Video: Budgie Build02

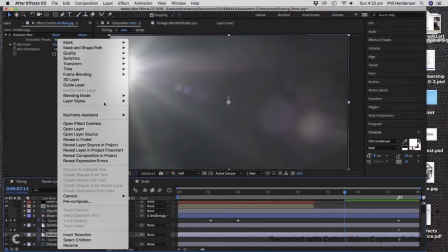8:18 But if I turn it back to an overlay file,
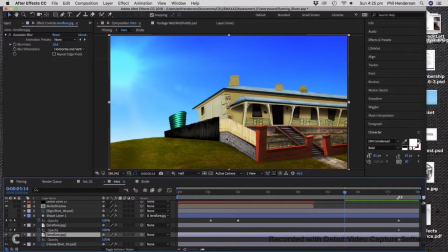8:24 I have the light influence of that layer influencing what's behind it, which is in essential what lens flares are all about. And I just duplicated that lens flare to give it an extra kick.
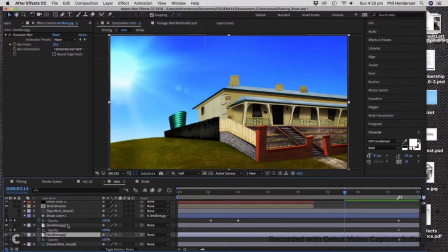8:39 There are ways to, there are ways to do it properly, but I thought, forget it. And this lens flare here, you can only see this part of it. I haven't included this part because I didn't want to muddy the shot up too much.
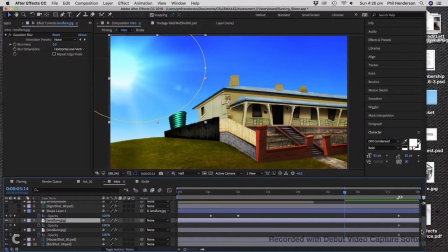Excuse me for a second, I just have to advise people that my missus' phone's ringing. Darl, your phone's ringing.
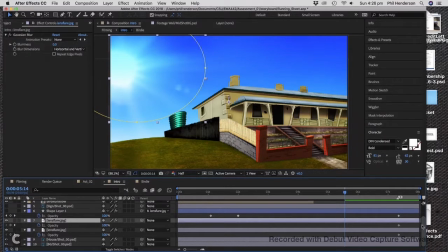9:09 All right. Now, in a little second, you'll get to hear my missus answer a phone.
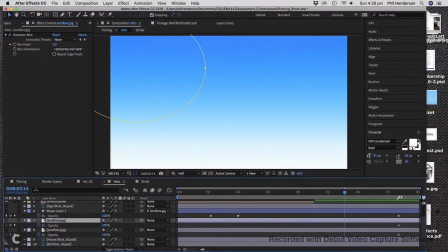9:18 Now, this is the house. If I can, again, I've got that on another layer.
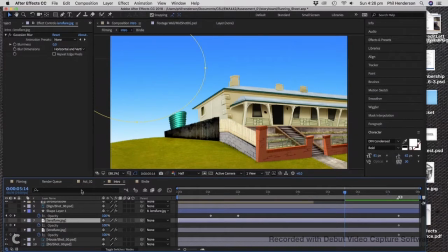9:23 You can talk, it's fine. It's all right. Say hello to my class. Hello, class. That's Belinda. Anyway, this is the house, and I can turn that off and on, and I'm going to go into Photoshop and show you how I made this.
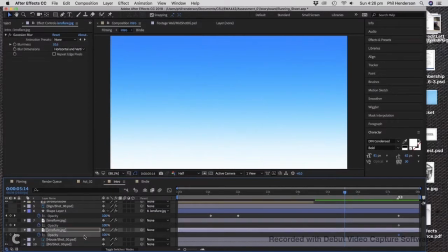9:38 And this is what we start the entire file with. Just a background, again, which I created in Photoshop, and again, you can create this in After Effects, but I prefer the
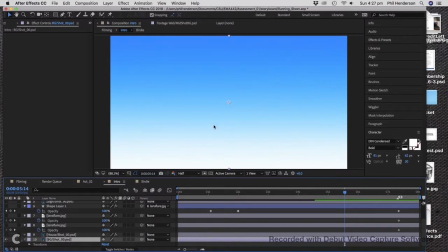9:53 adjustability and the control that Photoshop gives you. So that's it, the start of the shot.
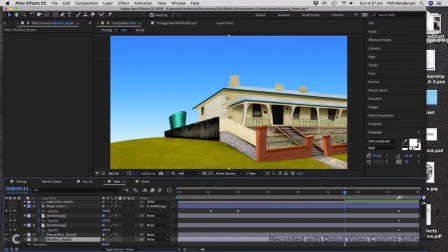10:02 There's the house that I've stuck on top with. Again, in a few seconds, I'll go to Photoshop and show you how I made this file.
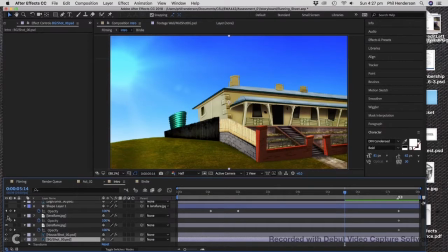10:10 Let's stick that lens flare over the top. Remember, that's an overlay, so it's not that big grey thing that you saw. That's this part of the lens flare duplicated, because I like these two little dots here and what it does for this flare in the sun,
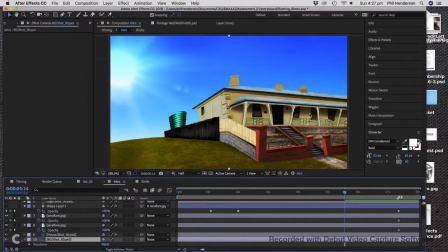10:25 but I didn't want all of those big lens flare things happening over here. So you can duplicate it and mask it. Now, that's that shape layer for the sun, remember. Put the sign back there.
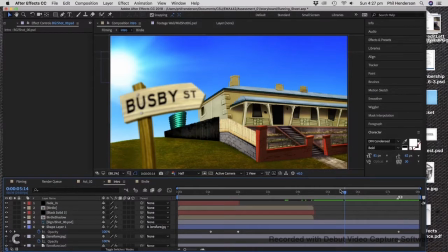And this file is called intro,
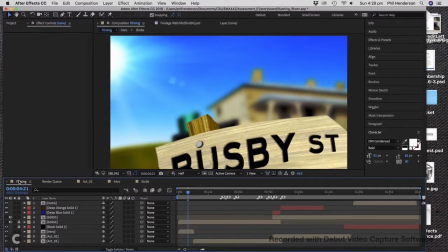10:49 because in my filming file, which is the main file where I composite everything,
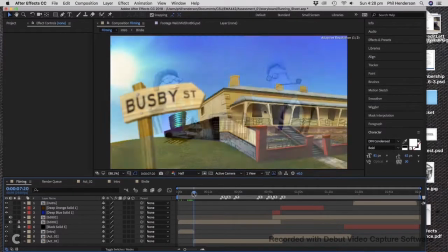10:57 that intro file crossfades to the first
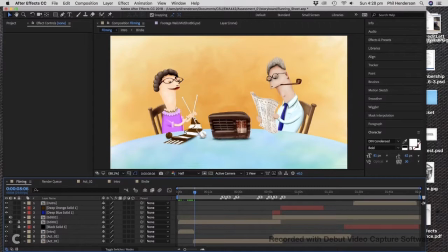11:04 scene where you see Mr. and Mrs. Chifley. I can go through these. If anybody wants to know anything about how I made these files, I'm extremely happy to show you.
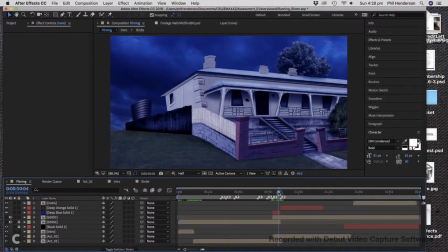11:24 Feel free to message me, and by all means, I'm happy to put up any of the files that I've created here.
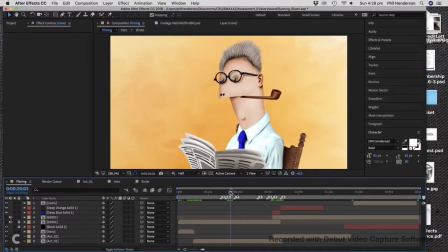11:32 I particularly like that, the drop of the pipe and the paper at the same time, which I have on different layers, which is Act 1, right there.
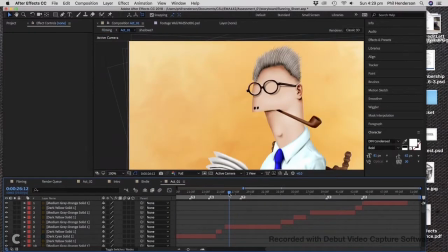11:49 And if I open Act 1, his eyes have disappeared for the moment because they were closed. There we go.
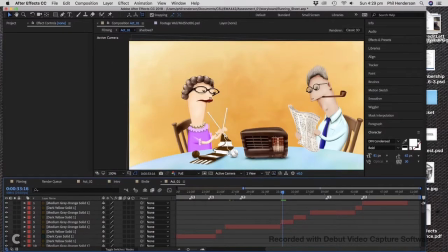12:02 And you can see here, as my layers end and begin, you can see bang, bang, bang, like that.
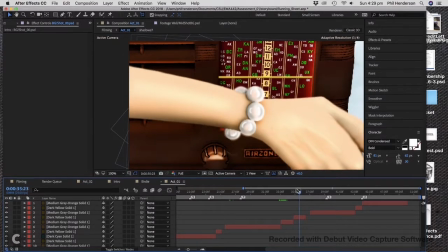12:18 Oh, actually, this is interesting. This is one thing I want to show you.